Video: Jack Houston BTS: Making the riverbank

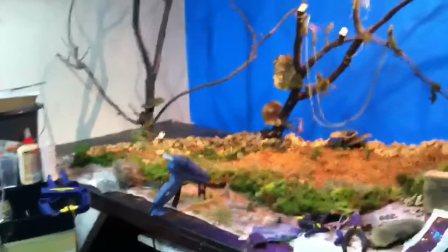1s
Hey YouTube, this is Stacy Davidson here, creator of Jack Houston, and what you're looking at here is some terrain.
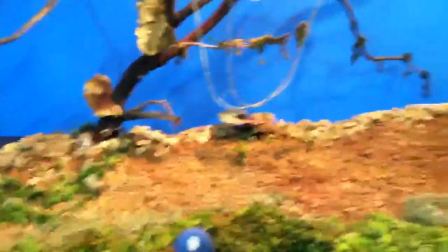9s
It is the first scene of the game. Now, you're only seeing about 20-25% of it right now.
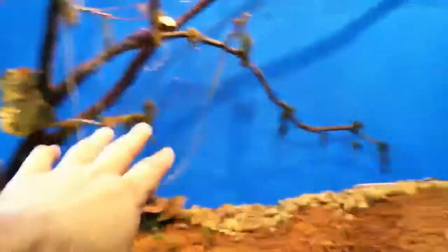17s
Obviously, the blue in the background there is all going to be replaced with a digital matte painting,
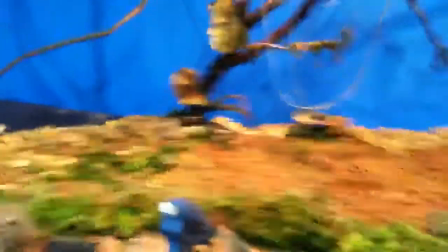23s
and what you're seeing here is the foreground
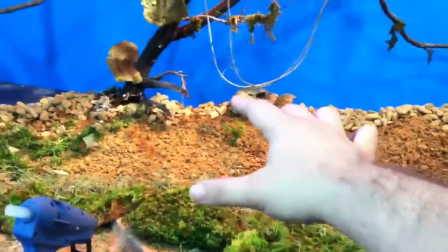28s
area, I should say the midground area, where the action in the game will take place on this particular scene.
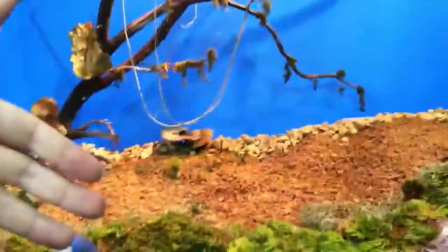35s
In the foreground, you're also going to have some overlaid
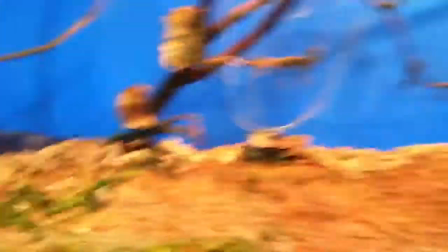39s
foliage imagery that's going to sort of be placed in at the last second.
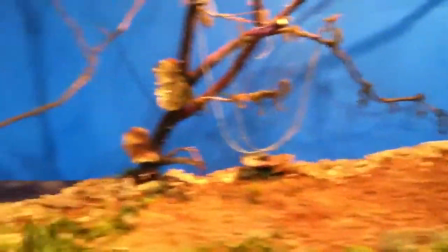44s
It'll be kind of, like that.
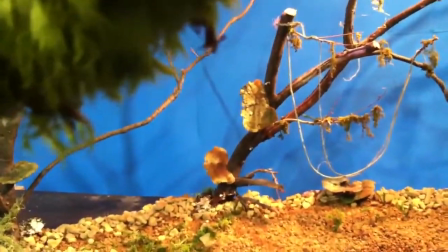48s
So you're not going to actually see, the entire scene in its entirety here.
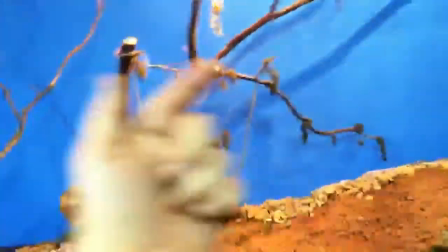55s
There'll be kind of a cropping area of foreground shrubbery.
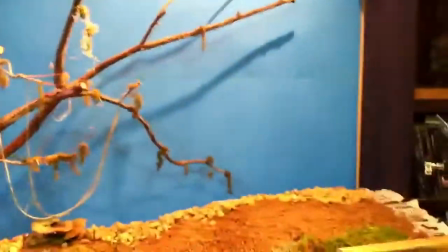62s
This is going to be in the style of Dore, or if you've seen the original King Kong,
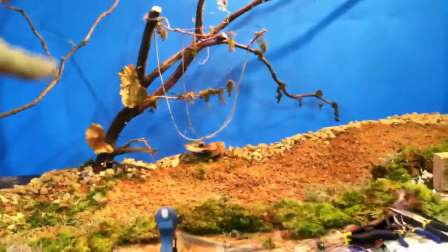71s
you're going to see a lot of that kind of far ground, mid-ground, and foreground, and that's going to be
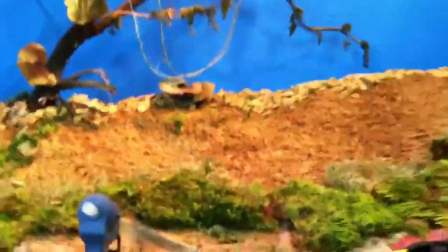78s
what's going to sort of determine the look of the game. What we've got here is some basic gravel.
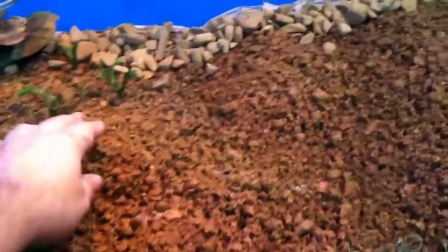84s
There are several different kinds of gravel that are being used here. This is a decomposed granite.
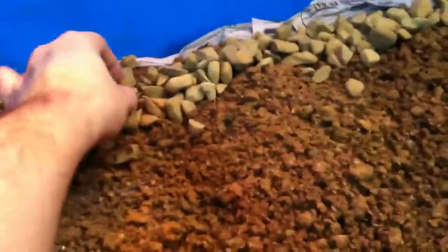91s
And then here we have some basic
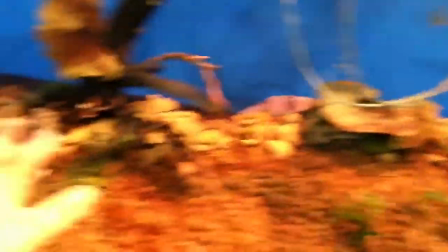94s
stones that will line what is going to be a sort of a river basin here, or I should say river
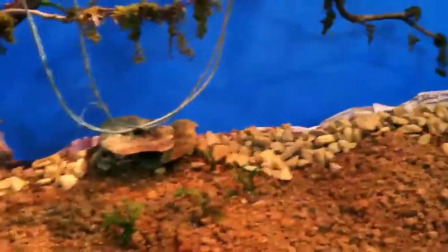102s
side here,
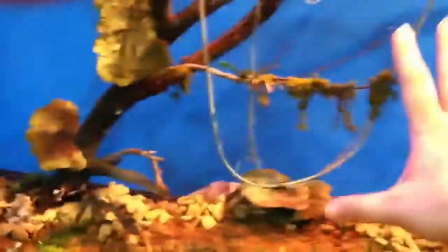104s
sort of riverbank that will be placed there in the background. And then there's going to be a lot of fungus on this world.
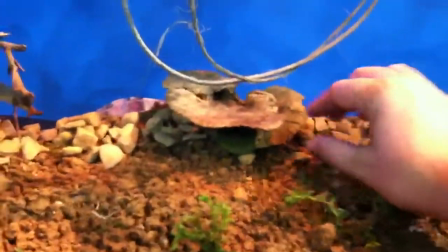112s
The idea of the world of Venus in the game is that you've got a lot of
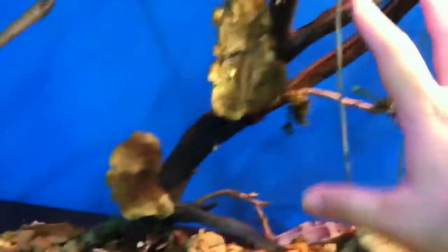118s
fungus growth, and the trees even are kind of so covered with fungus.
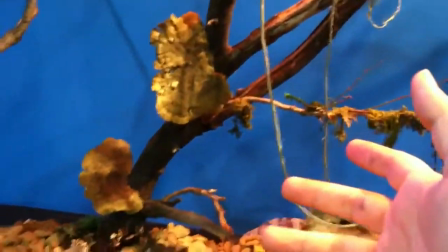123s
Maybe they're even made of fungus, not so much plant life.
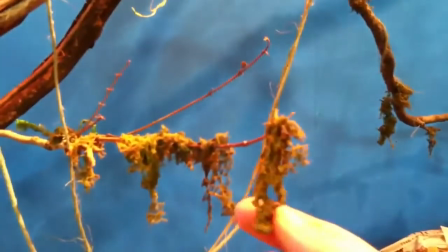128s
This is a moss here, kind of stuff you get from the hobby store.
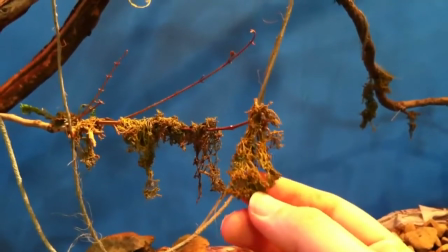134s
And now, this kind of thing here, it scales really nicely if you see the tiny little details.
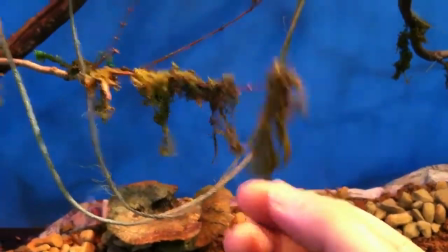141s
And this is a really nice moss.
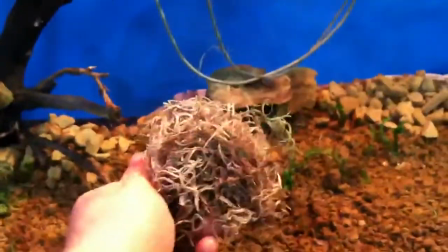143s
For instance, if you're shopping for moss to do miniature work and you find this stuff, which is very common, does not scale down so well.
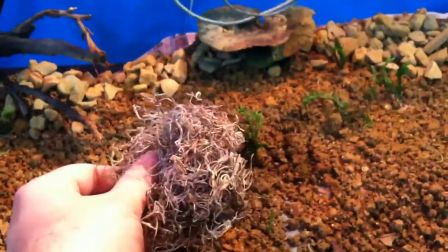152s
It's pretty much recognizable for what it is, which is hobby store or
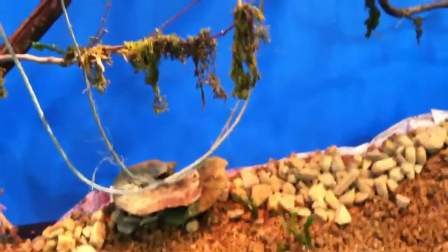159s
Michael's, Joanne type moss. What you want are more rare, stranger mosses.
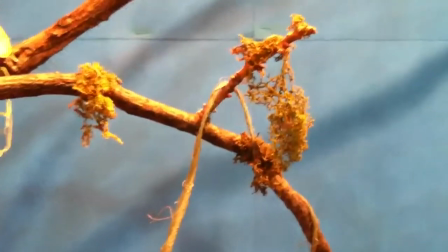165s
If you're thinking about doing something like this, where you're creating terrain or miniatures,
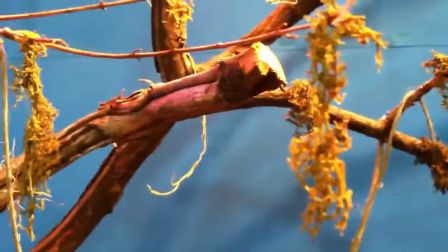170s
you want moss that scales really nicely, like this.
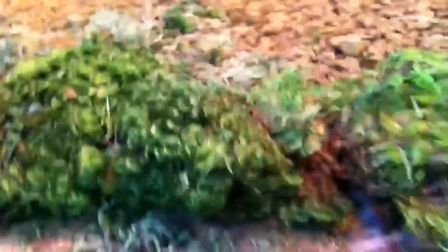176s
And then here's some other varieties of moss.
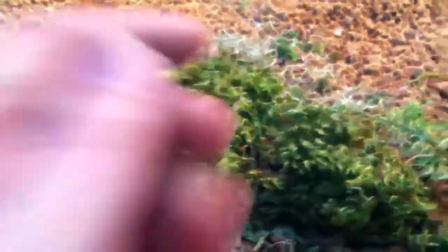181s
This has a strangely sort of shiny sheen, and kind of has a whole different look.
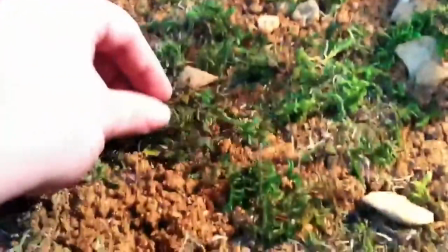189s
And then over here we've got yet another kind of moss, and now
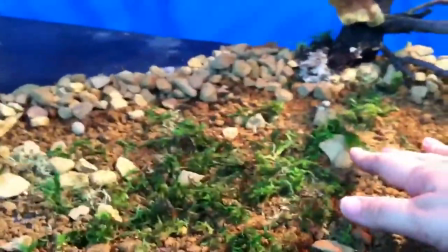196s
you'll see that some of this has just been strewn across the ground, and that really doesn't look very good, because hey,
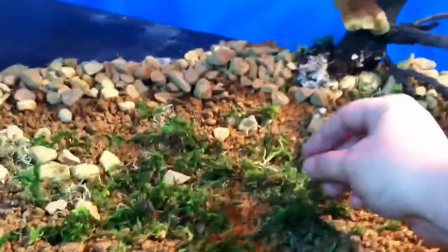202s
that's not how plants work. These things survive on photosynthesis, if in fact they are plants.
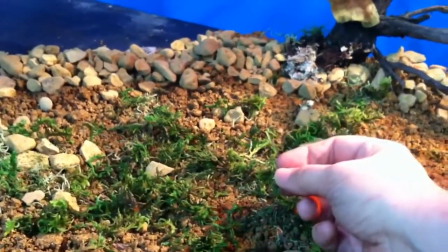208s
Then what you're going to want to do is you want to see them
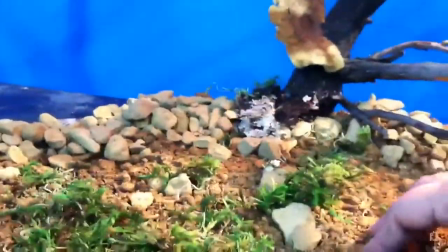215s
heading toward the sun, and that is the cue that these are real and not just thrown down on the terrain.
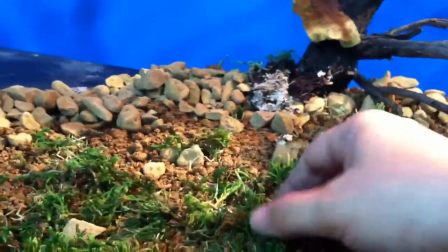221s
You want to see them sticking up.
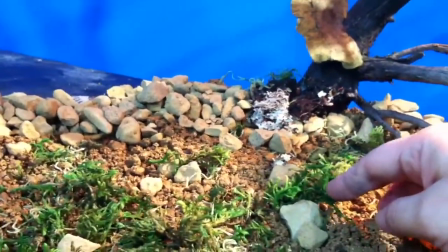224s
It's one of those visual cues that we may not even realize we're looking for, but it's what kind of tells us, yes, that is a living thing.
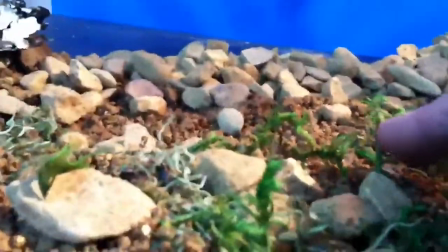232s
So it's very important to see them, popping up and sprouting to get that look.
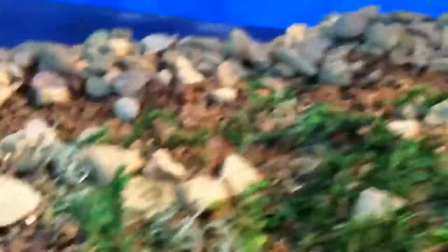239s
So what I've got here with all of this moss just strewn across the ground, that's not going to work.
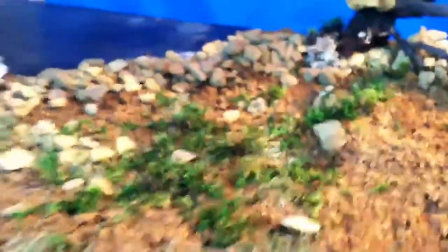245s
So in the next video, I'll kind of show you how I'm going to get past that issue.